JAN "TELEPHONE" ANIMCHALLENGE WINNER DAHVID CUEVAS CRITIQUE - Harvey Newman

So you don't get 2 frames where like they are so similar, so you can get a little bit more action of him going like this as he goes up. I think that's what you intended anyways, but I think you can push it further if you like.
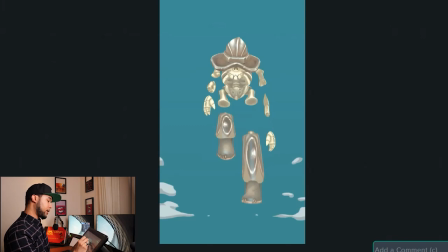[17:01]
Also, I think that the head here, in this specific frame, in order to actually read it even better, you can try and like offset the head upwards.
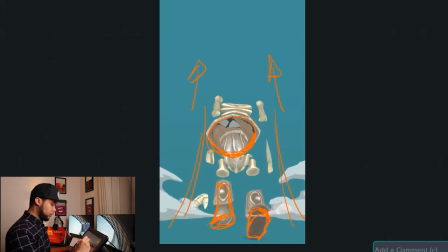[17:14]
Because I feel like the movement is so big, going from here to here,
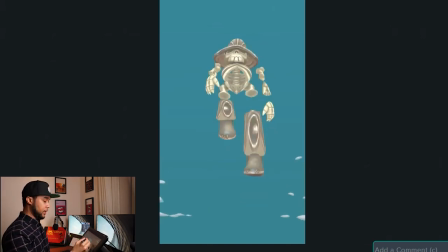[17:19]
that I think the viewers would get probably a better understanding of what's going on if the head is off the body a little bit. So you get a better silhouette, because at the moment, the only thing you see is basically this shape.
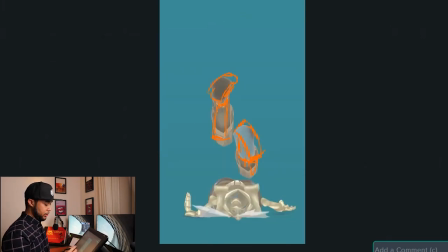[17:36]
You kind of lose the head amongst everything that's going on, because you don't really see the head from the beginning,
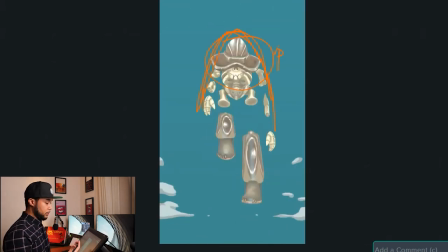[17:42]
and then obviously you see the head right here. So maybe like allow the audience to see the head more by just like same thing, just allow the teeth to show up. The head is down, cool, I like this pose, but then offset the head a bit more so you can see more of the head.
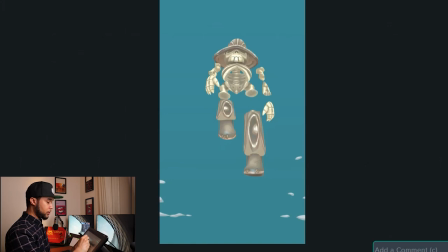[18:03]
And then we'll give you a bit more of a stretch as well, so the head will be more or less there. It will give you much more of a stretch on this movement, which I like a lot. It looks really cool. The same thing applies here about the feet and the shape. I think you lose a little bit of silhouette because the rig is very simple,
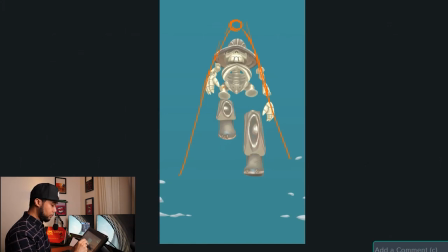[18:24]
but I do think that you can have much more of this is the upper leg, and then you can have a little bit more of this action on the foot.
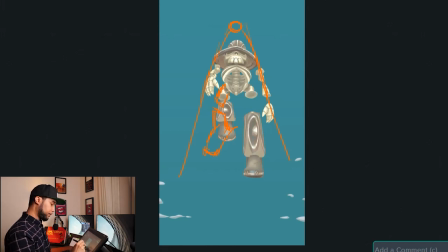And same thing here, perhaps actually kind of add the foot a little bit, like a little bit of a twist to the foot.
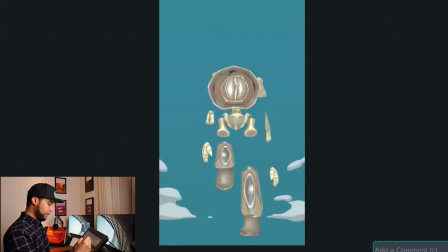[18:55]
So it's a little slightly different. Maybe not as much as I did it here.
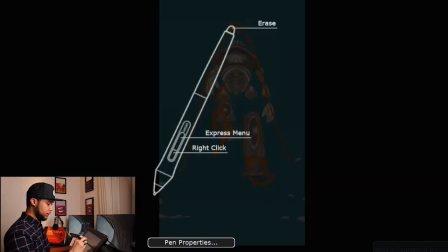[19:01]
Let me just delete that. Sorry about that.
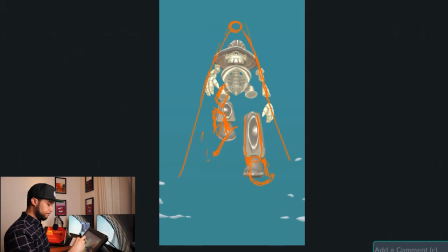So you want just a little bit of like
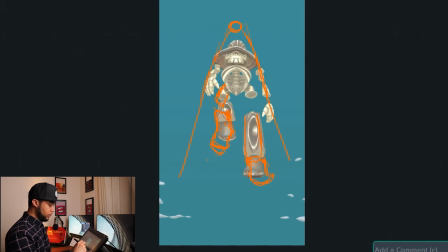[19:22]
side view on the foot, something like that.
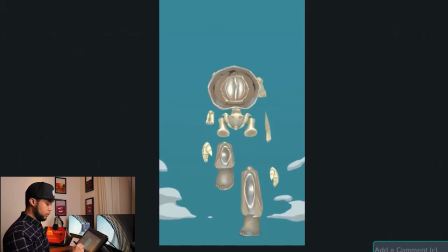[19:29]
Because like at the moment your foot is doing exactly the same all throughout the up, and that's cool, but I do think you can add a little bit of, as soon as he's going up, instead of just having it like straight like this, you can have a little bit of like the foot is twisting as he's going up, like that. Does that make sense? I hope it makes sense. So it doesn't look so static overall.
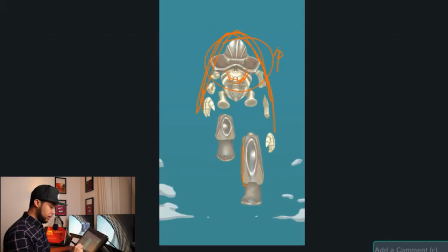[19:54]
I like the shape of this foot. You can see a little bit more going on here, see? So having more of that as you go through, maybe on this frame, you can actually kind of add more of this.
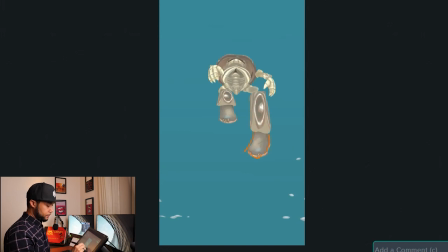[20:13]
Yeah, exactly like that, as he goes through. So yeah, you're already adding quite a bit of that thing to this foot, to this like his left foot. It's just this one that looks a little bit too even on the way up.